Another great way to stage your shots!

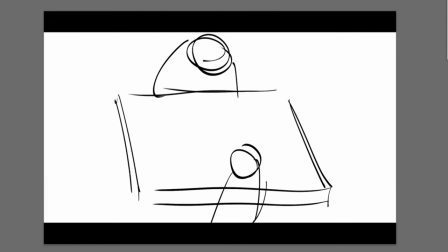and And so what I end up doing is my little cheat or hack is if I'm not 100% sure,
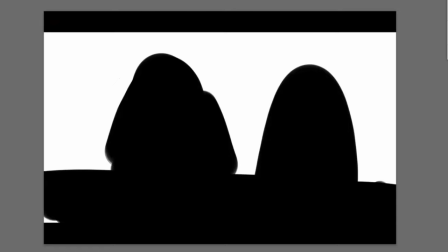and I say I have my configuration right here, which is turning into this thing.
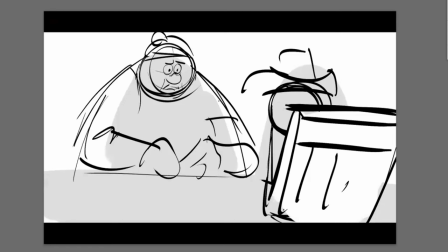Let's go to this drawing right here. What I will do is I will make sure I got my, here's my lumberjack guy right here. I know my table's got to be, my desk has got to be in this area. And so what I'll do, I'm going to put the desk in a different color just so we can make it a little clearer.
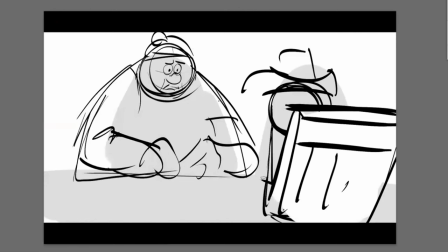but I'll put these two lines and I'll just put, I'm going to hold down the shift key to make a very straight line. Okay. Let me put that above here. And then I'm going to hold the shift key down one more time to make another straight line.
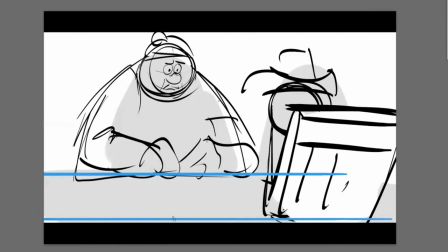And if I want to make, create more foreshortening, all I got to do is take this one line below and raise it up higher. And by the closer I bring these two lines together, the more foreshortening I've created.
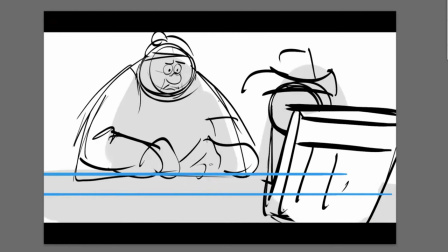And let me just show you what that looks like if I get rid of this, if I bring this line back down. Well, I'm going to do it first the right way. And this is, there's no dynamic staging. I'm going to go straight on. And if I want to create the side of the desk right here, and here's the corner right here, and that's the other corner.
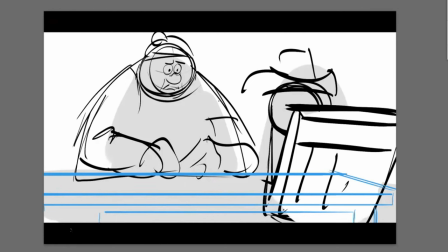And this is the area where your legs kind of go in. And I'll pull that over here. here's the corner of the desk this foreshortening because I've put
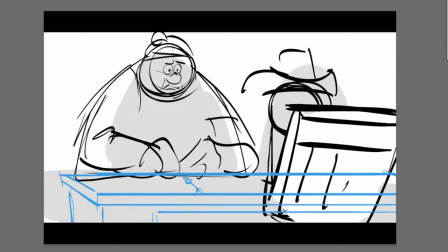this area closer it makes it feel like the camera is lower because we're barely looking on top of the desk you remember we talked about the horizon line I'll put the horizon line right up here and I'm actually going to make the
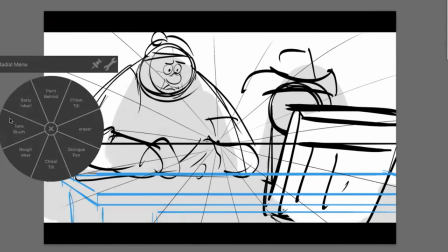horizon line a different color so we can really let me go to this color here, here's our horizon line,
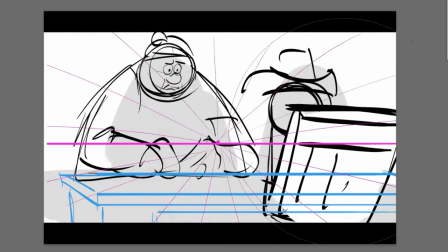is if I put the horizon line roughly about here, and I feel like that's where it needs to be,
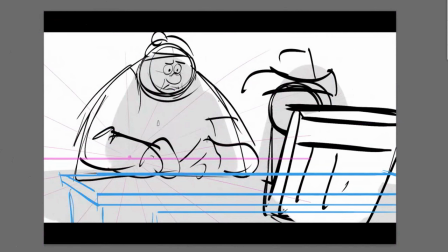anything beneath this horizon line, which is right here, anything beneath it, we will be looking down on top of, which means we're seeing on top of the desk, but we're not seeing that much of it because we're barely above the horizon line. And this is the test you guys can all do with getting your camera phone out and taking
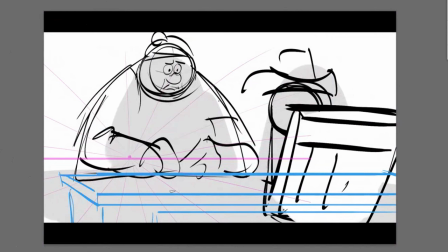it and getting it right on the floor and putting your camera right on the floor and seeing how much of the floor, if you look straight out from the floor to a wall, how much room you have between where your camera is and the wall. There's not a lot of height between that. And so that's a good way of measuring that.
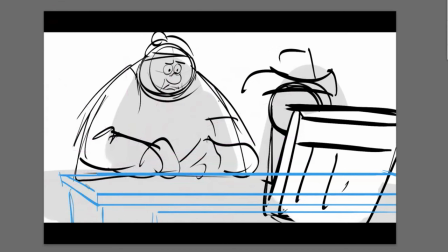But by doing this little hack where you bring these two lines together, it creates that foreshortening.
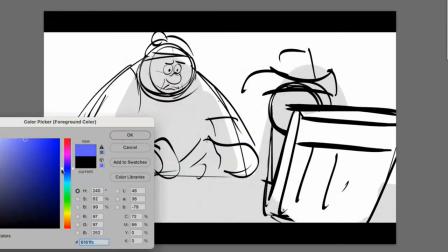If I were to do this instead, say I just made my line here and I would do that.
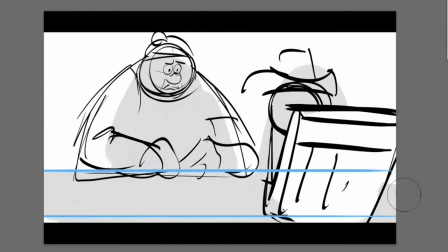Typically, now this line, this actually already looks to me like I'm creating a different, two different perspectives.
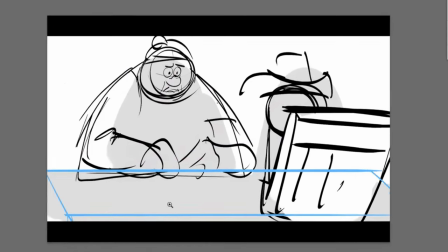And it feels actually because I see more desk between here and here, it feels like we're looking down on top of it.
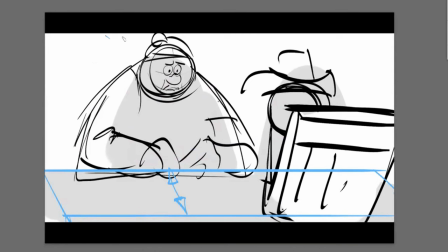But the problem is we've got two different perspectives. We've got the perspective of this guy here and the perspective of this guy here, which are on a similar plane. But on the desk, we're looking really down on top of that. So it's not really helping me. So my basic hack is just, well, I'll do this and I'll keep the lines, these two lines very close to each other.
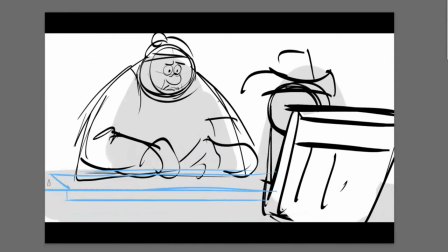In this case, I'm making it even more foreshortened. And now I have a desk like this. And now it feels like we're really, really, really with our guy. and I'm going to turn off the top guides here for a moment. You can see a desk drawer right here. I'll put that back on and maybe the edge of the desk over here.
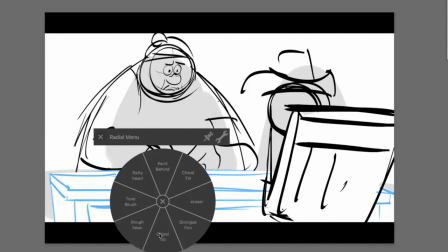But if I did this already, it feels like we're low enough and we're not creating those two different perspectives.
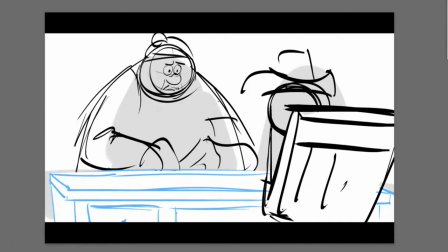And I find that to be a fun way or simple way of helping myself identify that.
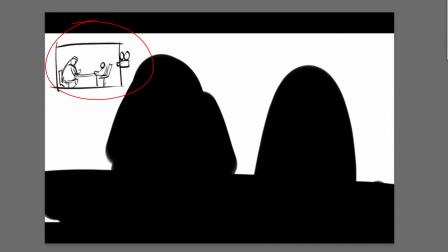So first block it out as you think it needs to be by starting here.